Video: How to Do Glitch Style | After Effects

Hi guys! Today I'm going to be doing one of my most requested videos that I always get every single time and that is a glitch style for editing tutorial. Hi my name is Tati if you're new here. I'm an editor and my username is from Tati on TikTok. You can go follow. I thought I had more to that but I guess not. But yeah today we're going to be doing a glitch edit tutorial. Don't want to waste too much of your time so we're going to hurry and get started but first, first a few disclaimers. I want to say that this video is not for beginners. Not that beginners aren't capable of doing this. I love my beginner babies but I'm just saying that some of the things I'm going to be saying and using in this edit slash tutorial are things that beginners may not know how to do or may not know what I'm talking about at all. It's not like super complex, but it's just like if you just picked up After Effects yesterday, I don't recommend this video. With that, if you aren't a beginner, you know that a lot of edits require plugins. So yes, you'll need a couple different plugins. Me personally, I have like every plugin in the book. So I will be using a lot of plugins in this video. And then the last thing I want to say is that I I already have tutorials on some of what I'm explaining. I'm not gonna go in depth about what shakes I use. I just did a shake tutorial guide. So you guys can go check that out. Mainly, I'm just gonna be telling you how I construct a glitch edit. I also have a more in-depth tutorial, like with specifics and shakes, and I tell you how to do everything from start to finish and whatnot. And that is my glitch slash jug style tutorials. I have two of them. But I'm not gonna call this style jug because it's not, and because the whole internet, you know, criticized me for saying jug when it wasn't jug, but it's fine. it's okay uh so yeah let's just get started and i hope the quality on my videos are much better i kind of switched some things around because i decided to be innovative while i'm turning the screen recording on i always get confused when you ask for these videos because i do nothing special but i guess there's not many tutorials on glitch style so i kind of see anyways let's get started hey
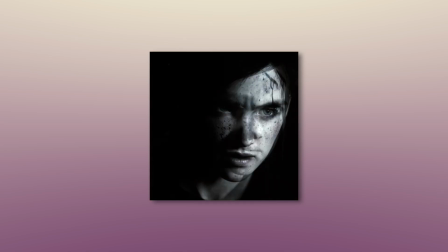guys okay so this is the edit that we are basing the transitions off of the way i'm going to break this video up is into sequences.
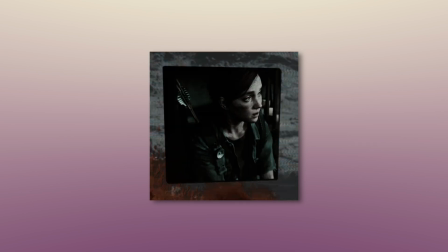So the first sequence I'll teach you three transitions and then the second one I'll teach you kind of like one to two I think.
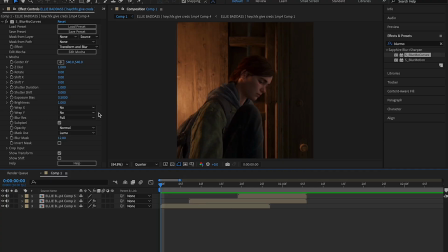So yeah let's get started with the first one. So once again if you picked up after effects yesterday this video is not for you.
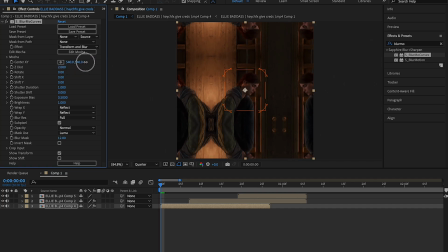Right now we are starting with a zoom in transition. I use blurmo curves. Some people use transform but blurmo curves just works for me.
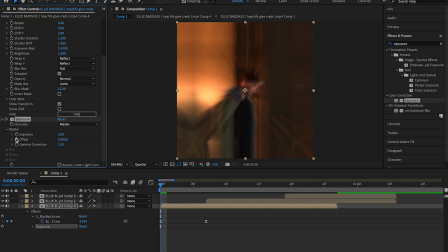Now I do my exposure. It's from two to zero. Some people use brightness.
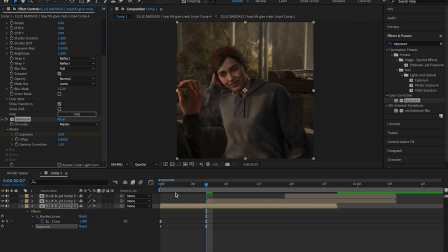Me personally it depends. Sometimes on a good day I'll use brightness.
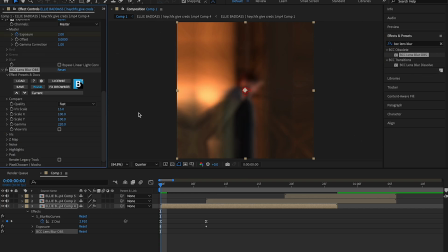Sometimes i'll use exposure and then on my transition edit sometimes i will add bcc lens blur obs just for an extra smoothness
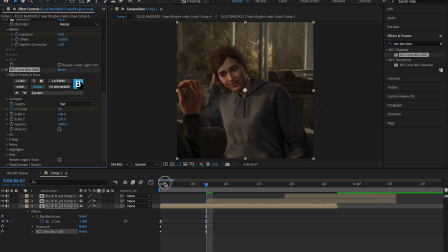i feel like it gives i put my first keyframe at 15 and my last one at zero and then here's my graph in case you're curious and then i'm going to add one of my twitch shakes specifically number three if you have my pack that i sell on payhip if you don't have my pack i already have a shake tutorial on
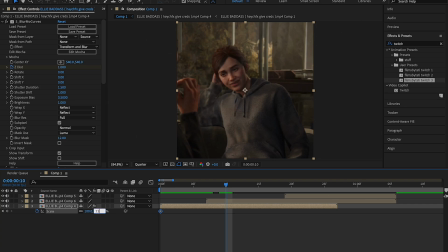my channel i've mentioned i do this many times but for extra movement i'll scale my clip from 110 to zero no keyframes but uh that's just for like extra movement because i hate when it's just still and next i'm going to just copy and paste my exposure in bcc
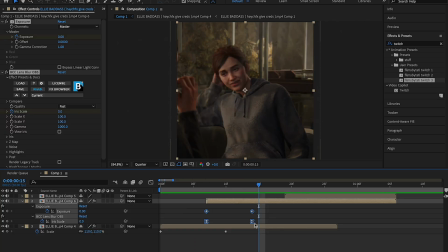lens blur obs to my other clip because the exposure and blur i see that as kind of like our clip base if that makes sense and then a tip that i always give you guys is on mac if you highlight your keyframes and hold down option and move them to the correct area of the clip that you want it won't mess with the graph.
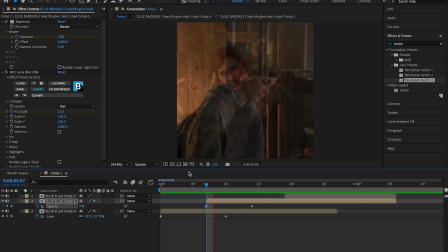Next is a little opacity transition. These are pretty popular with glitch style. We make the first keyframe 0 and the second one at the end 100 and I don't graph it because it just looks smoother without the graph. I've tried so many graphs with opacity transitions and I just hate all of them.
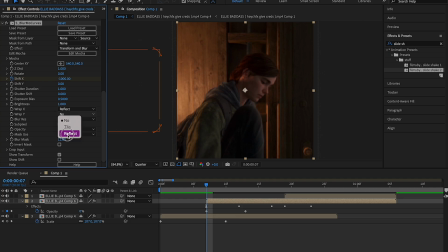Then I add an x shake which again is from my pack and I have a tutorial somewhere in my jug stat tutorial.
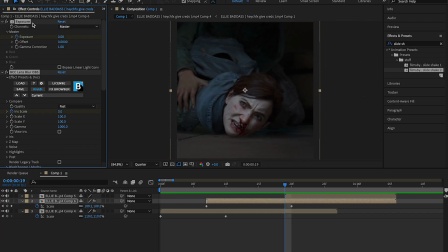I have it on there so you can you know figure out the settings. Okay so now that's done we're gonna move on to our last clip.
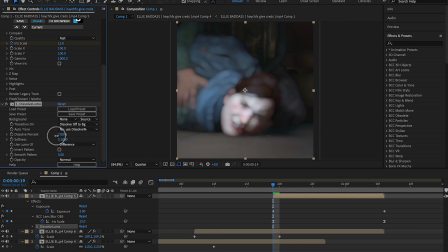Make sure you copy and paste your exposure and blur and look up s dissolve luma your first keyframe is going to be 100 and your last one is going
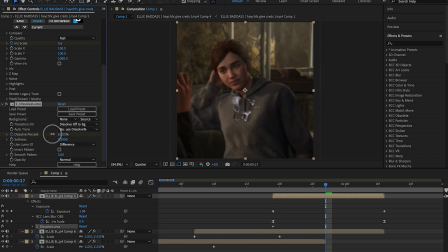to be zero this is also kind of a fade in just do not sleep on these type of transitions with glitch style okay it somehow looks good and this is my graph because i struggle with my graph so that's why i always try to make sure that i show you my graph then for movement i
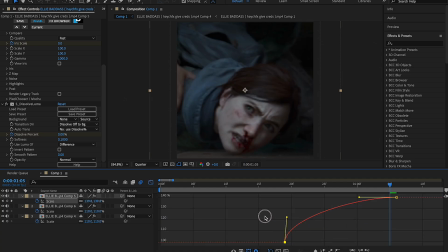did a scale transition kind of from 100 to 140 and then i made my graph look like this it's very tiktok
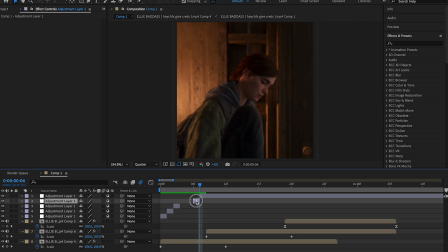style i learned that from doing tiktok edits and then we have one frames so the one frames wear the pants in the
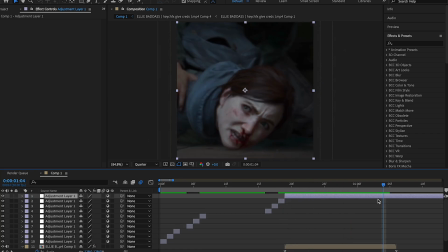relationship of a glitch style edit okay i already said that i wasn't going to show specifics i have a lot of one frame um presets there's a lot of one frame
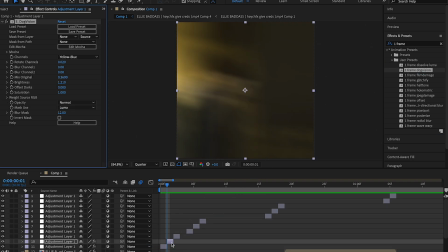videos on youtube that you can go and look up i'm working on a pack to sell one frames on my pin but i don't want
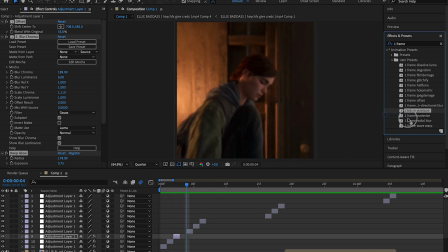to post it until i have like a lot of one frames if you know what i mean there's a lot of videos like that on youtube so i
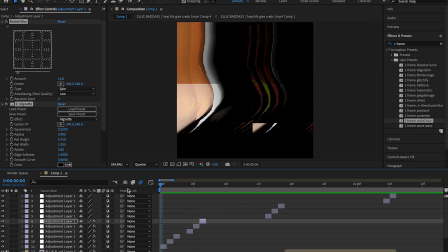mainly do three one frames in the beginning of every clip and then like two at the end of each clip so you can kind of see what i'm doing here
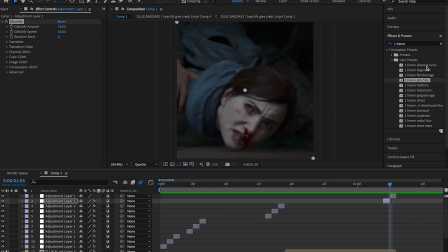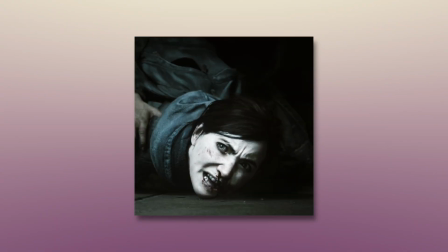and these are the lovely results after one frames and our transitions
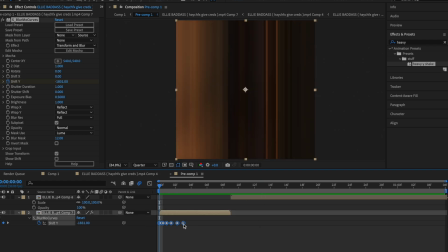okay so we have two clips here first make sure your first clip has a shake on it i'm doing a y shake and then i'm adding my exposure
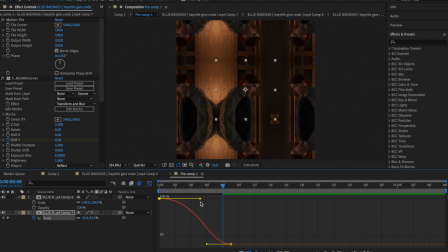and emotion tile the goal here was to make a zoom out transition but before i wanted it to zoom out i wanted it to zoom
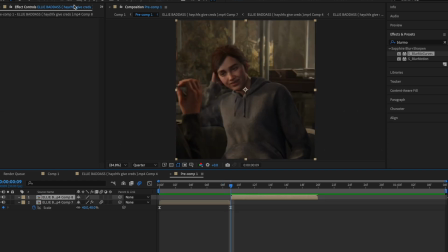in just a little bit so here's my graph on how i do that then go to your second clip and you can barely see it but there is a shape mask tool. You're going to click Q through that until you get rounded edges and then you're going to double click the shape tool and it'll like round it out for you.
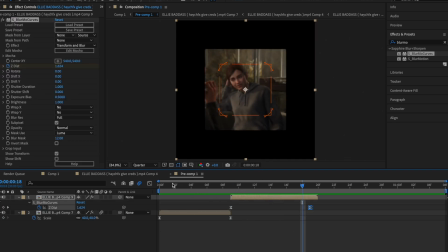Scale your clip back just a little bit before pre-composing. Then do a basic zoom out and instead of you know doing it to where it stops at the clip I'm doing it further back so that there's a black background and then you're going to hit the 3D icon.
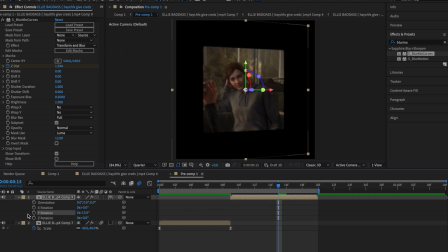I don't have specific settings for this. You can of course look at my numbers here but i just wanted it to have a bit of movement so that it wasn't just like stiff and flat the entire time this clip was playing i think it's so important because glitch style is typically stiff because there's not a lot of transitions going
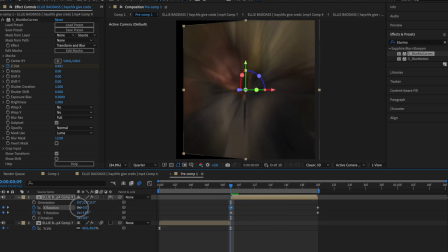on so i think it's super important to add movement wherever you can like doing the you know scale from 100 to 110 just like small movement but not like super impactful then this is my graph for anyone that is curious I was not very happy with the graph I'm not gonna lie but
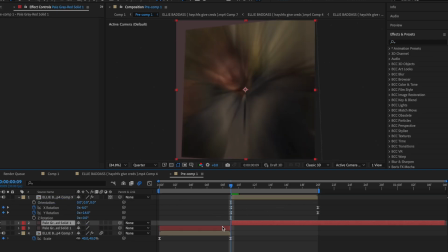anyways next get a new solid and make it whatever color you want and then put it below the original clip and
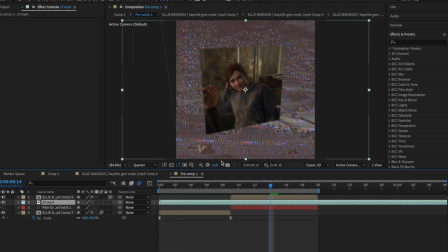also get an overlay this is a glitch overlay and I put the blending mode on screen and I turned on the opacity a little bit because sometimes the overlay can be too
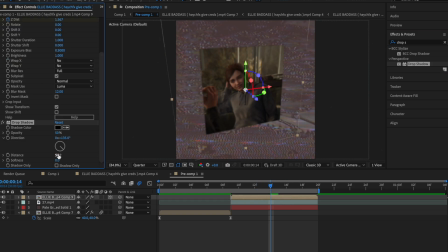much you can honestly just look up glitch overlays and something like this will pop up on YouTube surely I also add drop shadow to the
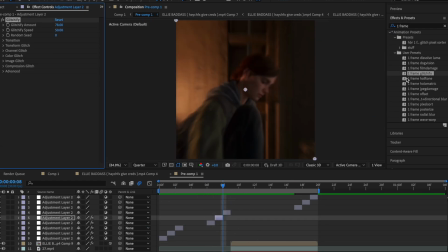you know clip that's coming out and zooming out I do the one frames three in the beginning of the clip and then one to two at the end
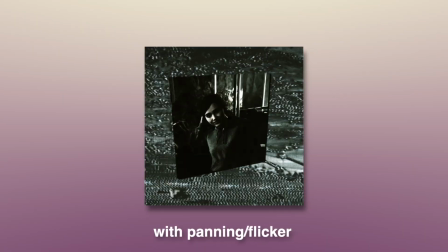and this is the result also you want to add panning and flicker i already have a panning tutorial on my account somewhere but um for my
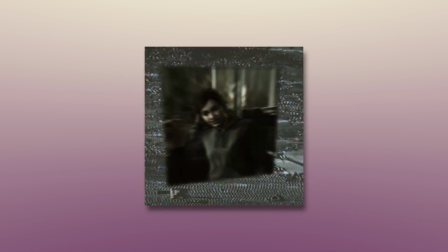flicker i use sshake and then i make the flicker like 2800 to 3000 one of those settings and now that is all for the tutorial i need to go work on finishing my own glitch edit okay guys i'm finally done and this is how the edit turned
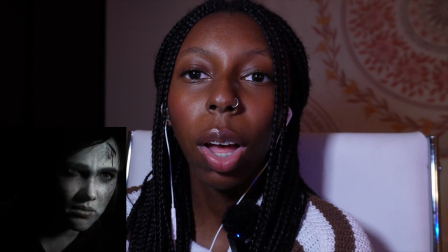out it's okay um however
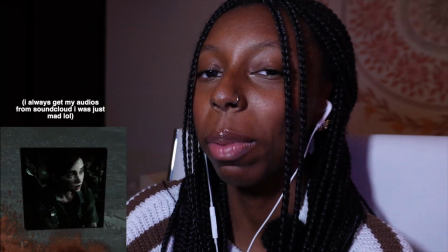like never get your audios from soundcloud this is the third time i've gotten my audio from soundcloud and it sounds like it loops but the loop does not match which is so i don't even know if i could post this but anyways that's how i do my glitch style most of the time i do my transitions first and then i do my one frame i hope this video was somewhat informative if you want to watch it on my account i don't know if i put it up there um then it's gonna be thumbs by dots and yeah okay bye i know i promoted like the life out of
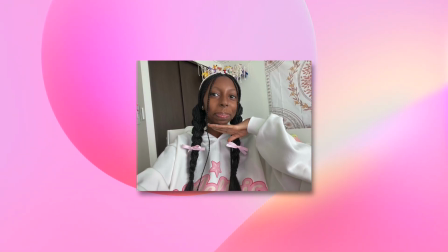my stuff in this video um genuinely i have tutorials on everything i spoke about on my account already besides one frame specifically however if you